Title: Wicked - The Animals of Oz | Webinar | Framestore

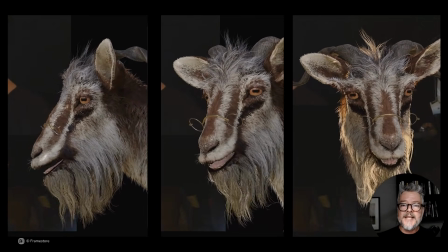(12:21)
Key to its success was finding emotive legibility and range in the brows.
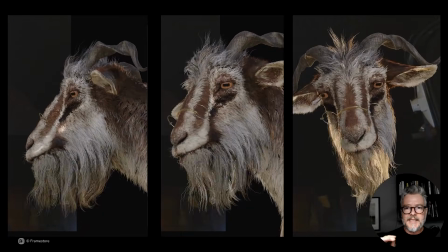(12:26)
But for his face to read correctly, we had to get the ears involved to reinforce his facial performance.
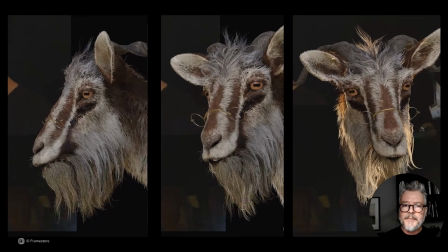(12:32)
Along with the pose and attitude in the body,
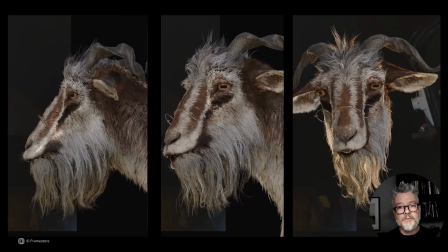(12:36)
involving his ears enabled us to communicate emotion in a more animal way in wider shots where the face is less readable.
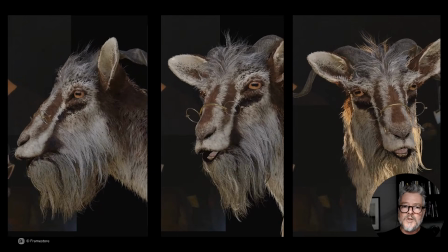(12:42)
This phase is also about laying good groundwork in the mouth shapes,
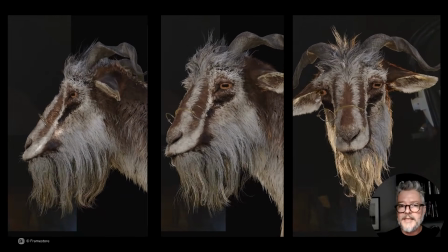(12:46)
ensuring we are covered for all the shapes that we would need in coming to define his lip sync and expression.
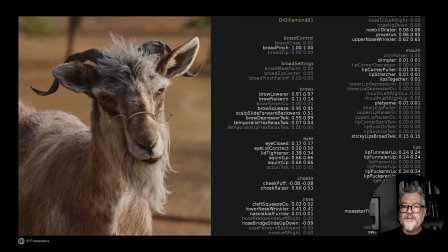(12:52)
While we had a broad array of shapes at our disposal, we found that using the shapes alone resulted in a very stiff, isolated facial performance.
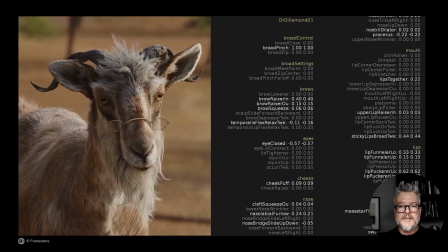(12:59)
We had a range of mechanical controls across Dr. Dillamond's muzzle and face,
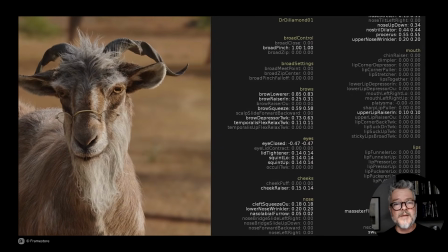(13:04)
which were used to reinforce the shape animation work to activate his face more fully.
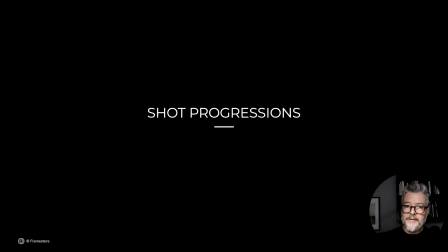(13:11)
Before moving on to film 2 and our work there, I'm going to show you a short sequence of Dr. Dillamond shots.
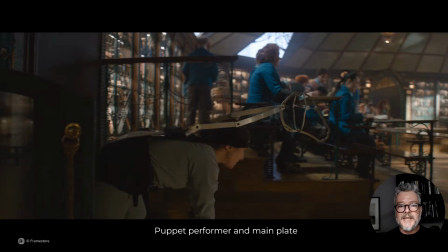(13:19)
Stand-in performers were used on set in this beat, as this sequence had a lot of additional actors and extras,
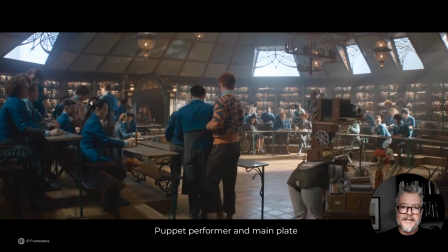(13:26)
and so to ensure their eye lines and reactions were well timed and consistent,
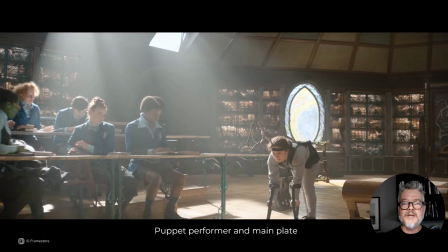(13:29)
and to give the DOP and camera person help in framing as the Dr. Dillamond walked through the set.
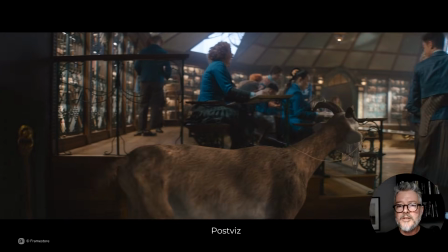(13:36)
Our FPS post-viz team then came on board and very quickly placed rudimentary version of the CGI animation with a basic plate cleanup in all the shots,
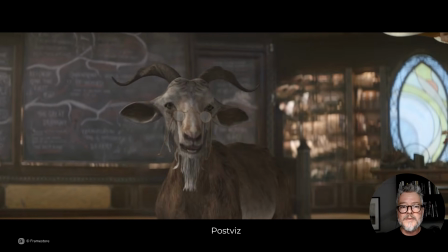(13:44)
so that the film editor, in this case Myron Kirstein, could then build an edit with John Chu, our director.
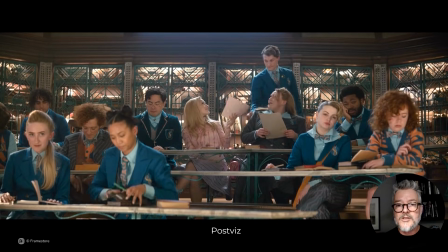(13:52)
The first impressions of the film can be had at studio screenings with shots in the state.
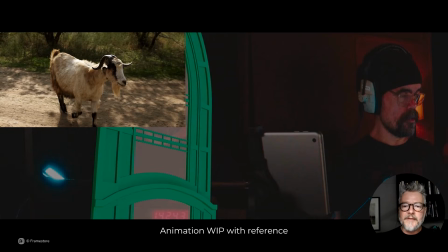(13:58)
The animators come on board. We tend to work with a combination of references. Animal video reference for more mechanics, performance reference that they've very often recorded themselves, which are then assembled with the video references from the voice actor. As we block shots, we are trying to find positions in frame and space, finding key eye lines,
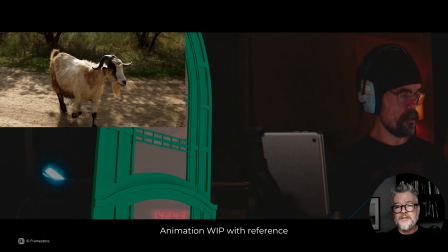(14:16)
head positions, and for attitude, as well as key timings. Some of the shots here animated by animator Rodrigo Costa, he recorded his own references, and we really like these and lead into them for Dillamond's performance,
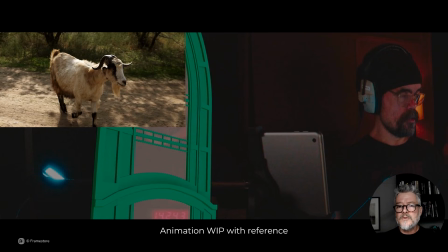(14:33)
whilst only using the voice recording reference for dialogue and lip sync reference.
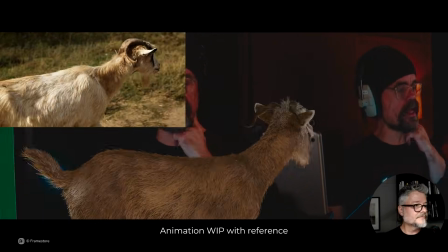(14:40) All right, everyone, settle down, ladies and gentlemen, settle down.
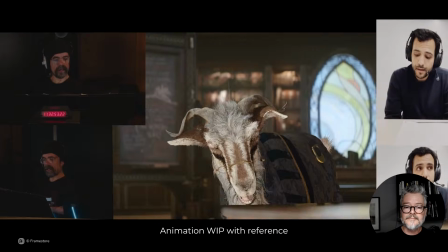(14:46) Quiet, everyone. Now then, I have read your most recent essays, and I am amazed to report
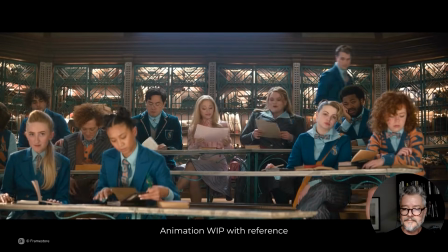(14:55) some progress, although some of us still tend to favor form over content, Miss Linda.
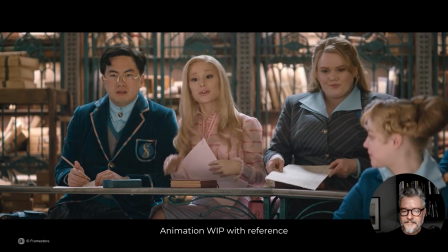(15:03) Oh, actually, it's Linda, with a G. Yes, of course.
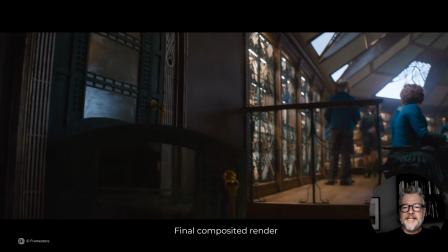(15:11) Linda. No.
John was always clear about emotion and tone when giving directions for the characters.
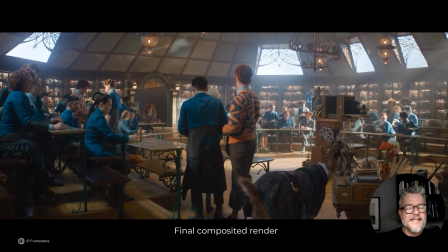(15:18)
This sequence represents Dillamond in his professional space. He is confident and in control, bantering with the students in his class.
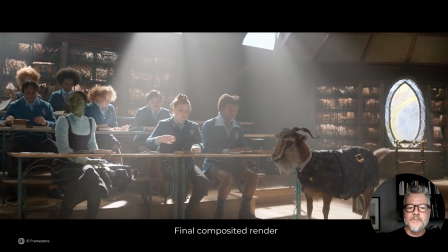(15:25)
In contrast to say how he appears later in the sequence, shocked and dismayed when the message on the board is revealed, and later still, desperate as he is being arrested.
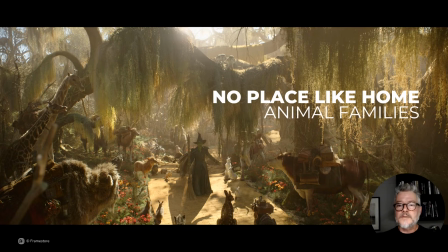(15:35) Linda.
One of the challenges we had to deal with in Wicked for Good was the scope of John Chu's ambition for animal characters required in many scenes. In No Place Like Home, Elphaba is faced with a multitude of animals attempting to escape Oz through a tunnel in the yellow brick road.
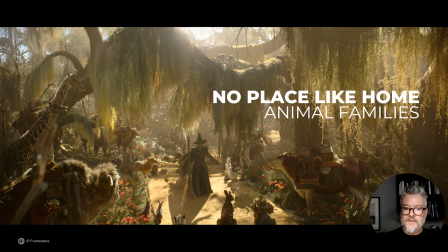(15:52)
The filming of the sequence was directly after film 1 back in 2023. At that stage, the action of the animals wasn't clear. When the film editor Maren Kirstein looked at an early assembly cut in early 2025, the story of the refugee animals didn't feature sufficiently.
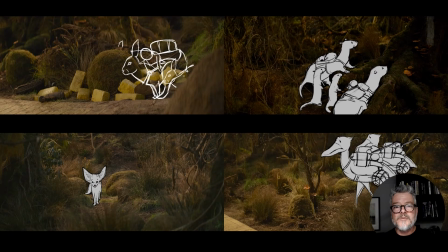(16:10)
So we were invited to collaborate with John Chu and the film's editorial department to search through second unit material to create suggestions for new angles and shot possibilities that would also feature the animals and offer further interaction for them with Elphaba.